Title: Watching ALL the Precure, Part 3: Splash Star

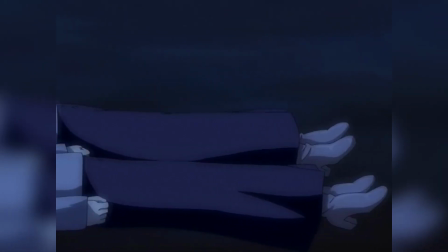4:02 Up until the last 7 episodes, they're held hostage by the bad guys for their betrayal,
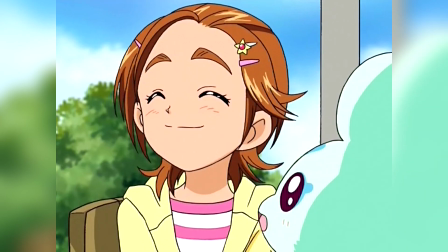4:06 but once they've been rescued, 1, the reunion between them and Precure is cute and super heartwarming, but more importantly,
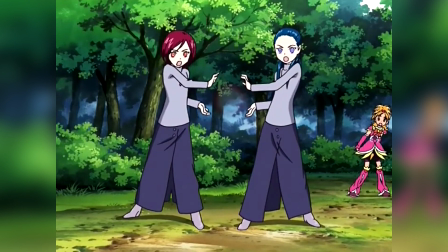4:12 2, they follow through on their realizations that the bad guys they were loyal to are bad and that Precure is good, and join forces with Precure to fight and save the world.
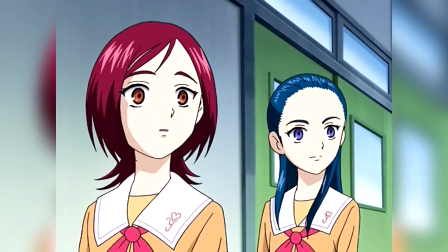4:20 Holy shit, thank you show, you are great. There's almost no logic as to why this development brings me so much joy.
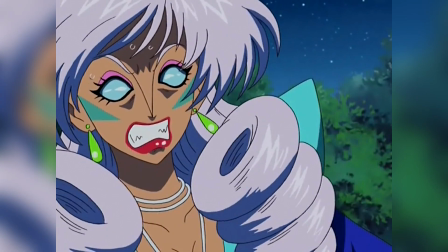4:27 Up until this point, it's been over 100 episodes of the same formula repeated over and over.
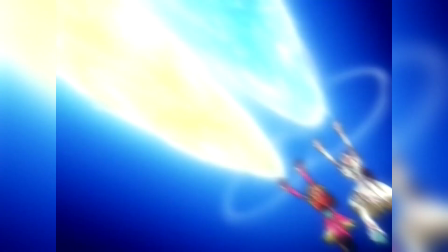4:33 The two Precures fight some monster, shoot a big laser at it, and that's the day. Maybe an awkward third wheel helps sometimes.
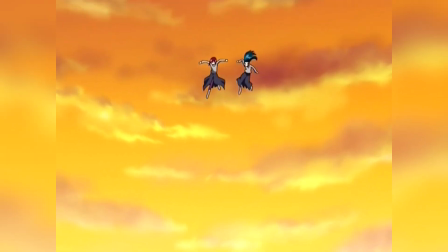4:39 Now the formula's changed.
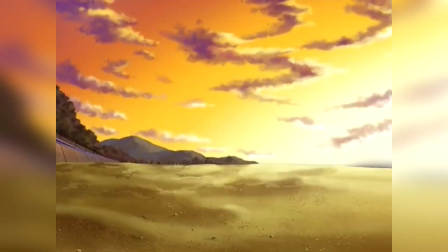4:40 Not terribly much, mind you, but enough to make me excited. The fights where the four team up manage to generate excitement not only because it's a break from formula,
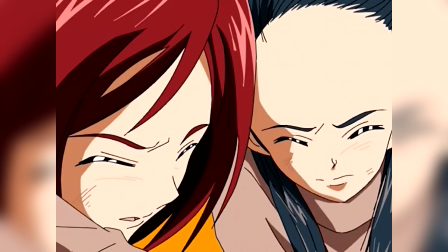4:49 but also because they're visual representations of how much the bond between the group has developed.
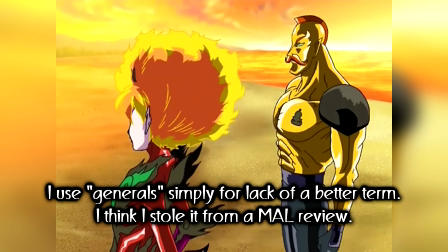4:55 They're not fighting random monsters anymore, but the generals of the bad guy team, in pairs.
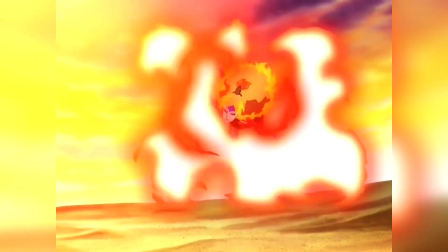5:01 Previous fights with enemy generals have always been one at a time, so two at a time is an immense challenge, one Precure might not have been able to overcome on their own.
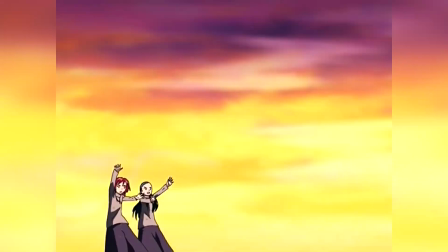5:09 It's because they've become such good friends with Michiru and Kaoru, and because those two have developed into better people,
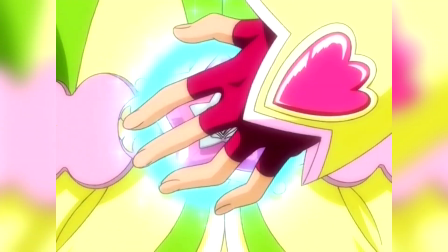5:16 that they're able to fight so well together, and overcome impossible odds. The bond between the four develops more and more with each fight.
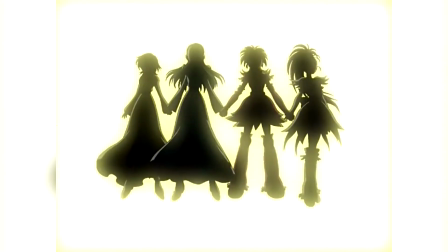5:23 The finale rolls around and their friendship has gotten so strong that in a moment of grand stakes and huge emotions, Michiru and Kaoru essentially become their own Precures.
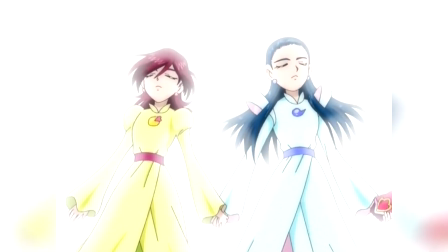5:32 After watching the bond between the four grow over the whole rest of the show,
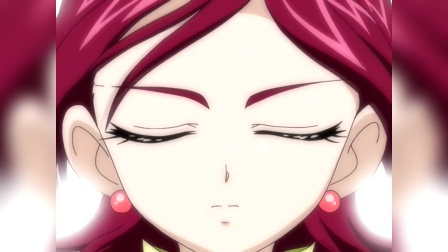5:35 having it all come to a head in that one moment filled me with so much joy and hype that a stupid smile was plastered on my face for the rest of the episode.
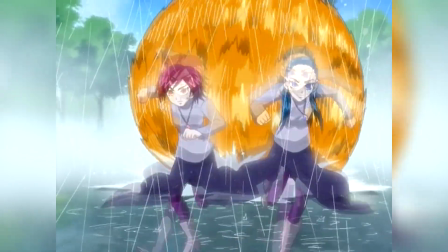5:43 Michiru and Kaoru's growth into rounded, independent people is also helped along by not being just about Precure and friendship.
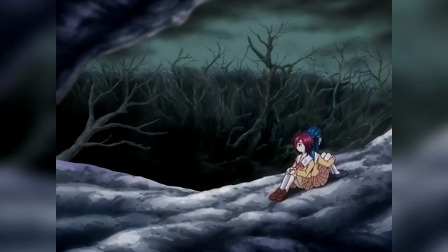5:50 The two are shown to have cares of their own that developed independent of everything else. Before they entered Precure's world, their job was guarding the one they helped ruin.
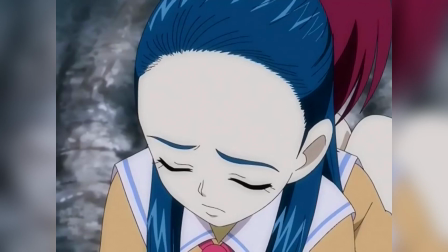5:58 It was a desolate place. No trees, no blue sky, no life, only ruin.
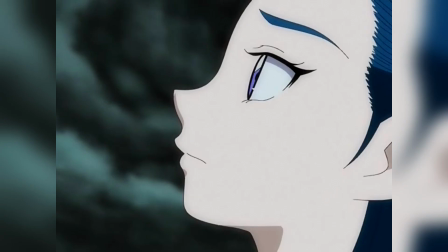6:03 While they were there, they had to lie to themselves that they were happy, that this was right, in order not to go crazy.
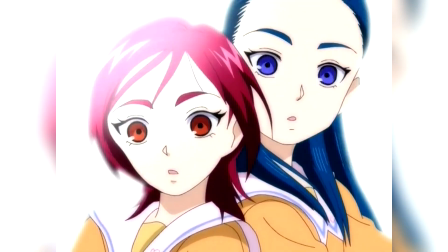6:09 That illusion that they had built for themselves, that the ruin around them was at all acceptable, was shattered when they entered Precure's world, and saw the majesty of it all.
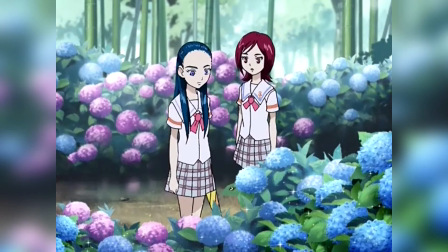6:18 Brilliant green trees surrounding an endless sparkling ocean, birds singing in the morning sun.
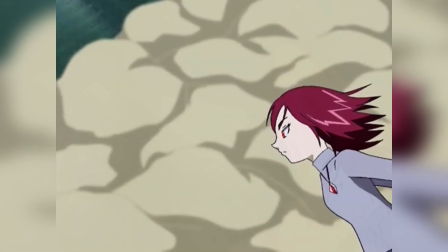6:23 They realized, all on their own, that they cared about that kind of beauty, that they didn't want to bring it all to ruin.
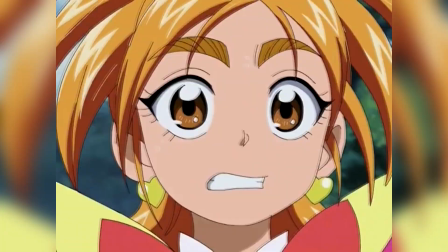6:29 That this development occurred independent of their feelings for Precure is what makes it so interesting, and what makes them seem more rounded.
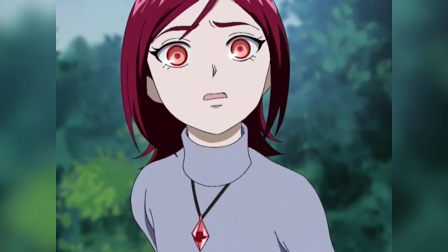6:35 If they had turned into good guys only because friendship is magic, it would have come off as way too simple,
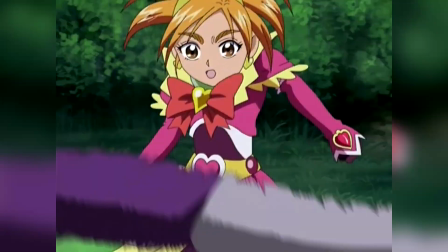6:40 like the show was shoving down the viewer's throat its pro-friendship agenda, without bothering to make it feel right for the characters.
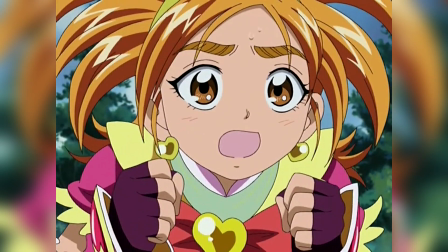6:47 Instead, since Michiru and Kaoru have their own wants and desires independent from Saki and Mai,
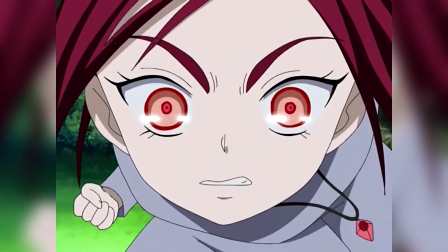6:51 they get to be rounded characters with their own motivations for betraying the bad guys besides just friendship.
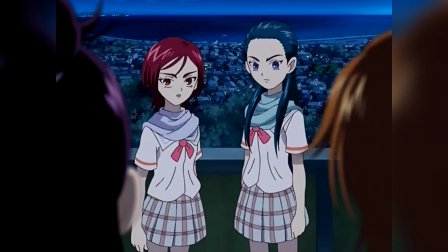6:57 If anything about Michiru and Kaoru's story sounds familiar, that's because it is recycled from the first season.
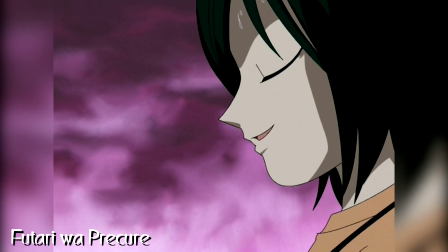7:02 It too had a villain who started attending school with the goal of befriending Precure, only to end up actually caring about and helping them.
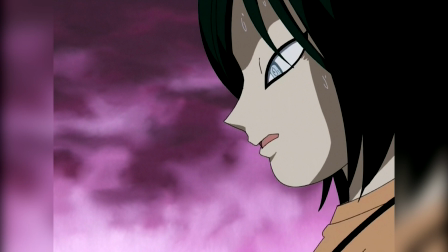7:09 The major difference between these two versions of that story, and the reason why Splash Star did it so much better, is simply a matter of quantity.
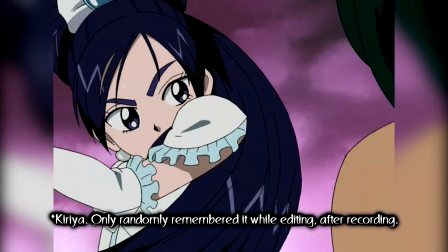7:15 In Season 1, the villain who would turn good, whose name I can't remember, showed up about halfway through the first arc and was out of the show before its halfway mark.
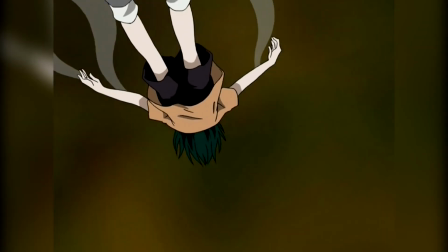7:24 His only other appearance was a brief one at the very end of the series, nearly 30 episodes later.
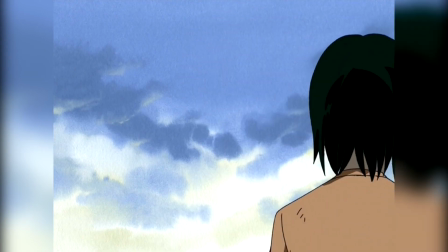7:29 He just isn't around all that much. He sticks around barely long enough to make an emotional impact on the characters and then leaves before his name can stick in the viewer's memory.
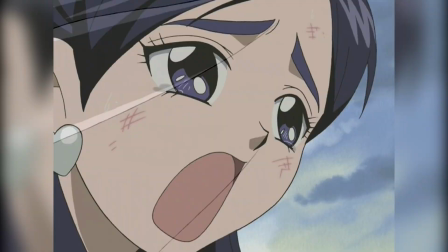7:37 It's hard to think of him as very important when the show seems intent to shove him out of the way as quick as it does.
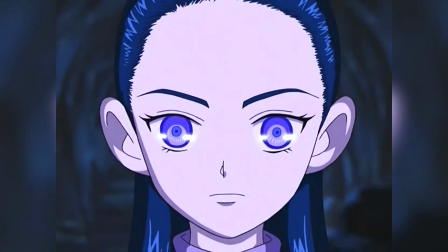7:42 Michiru and Kaoru, by contrast, once they show up in episode 14, are a presence with a constant effect on the goings-on of things,
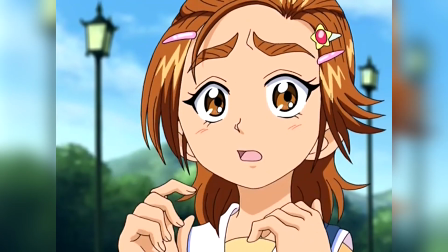7:48 even for the 17 episodes when they're absent between their apparent deaths and return. When they're first on the scene, it's fun to watch the simple, if underplayed friendship growing between them and Saki and Mai.
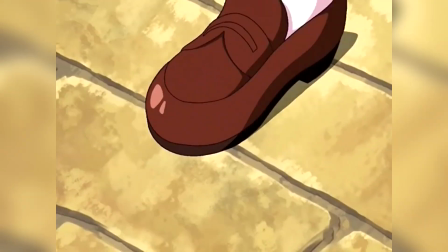7:57 While they're gone, their absence is a constant motivating force for Precure to strive forward in order to recover them, and once they're back, they team up to kick some bad guy ass together.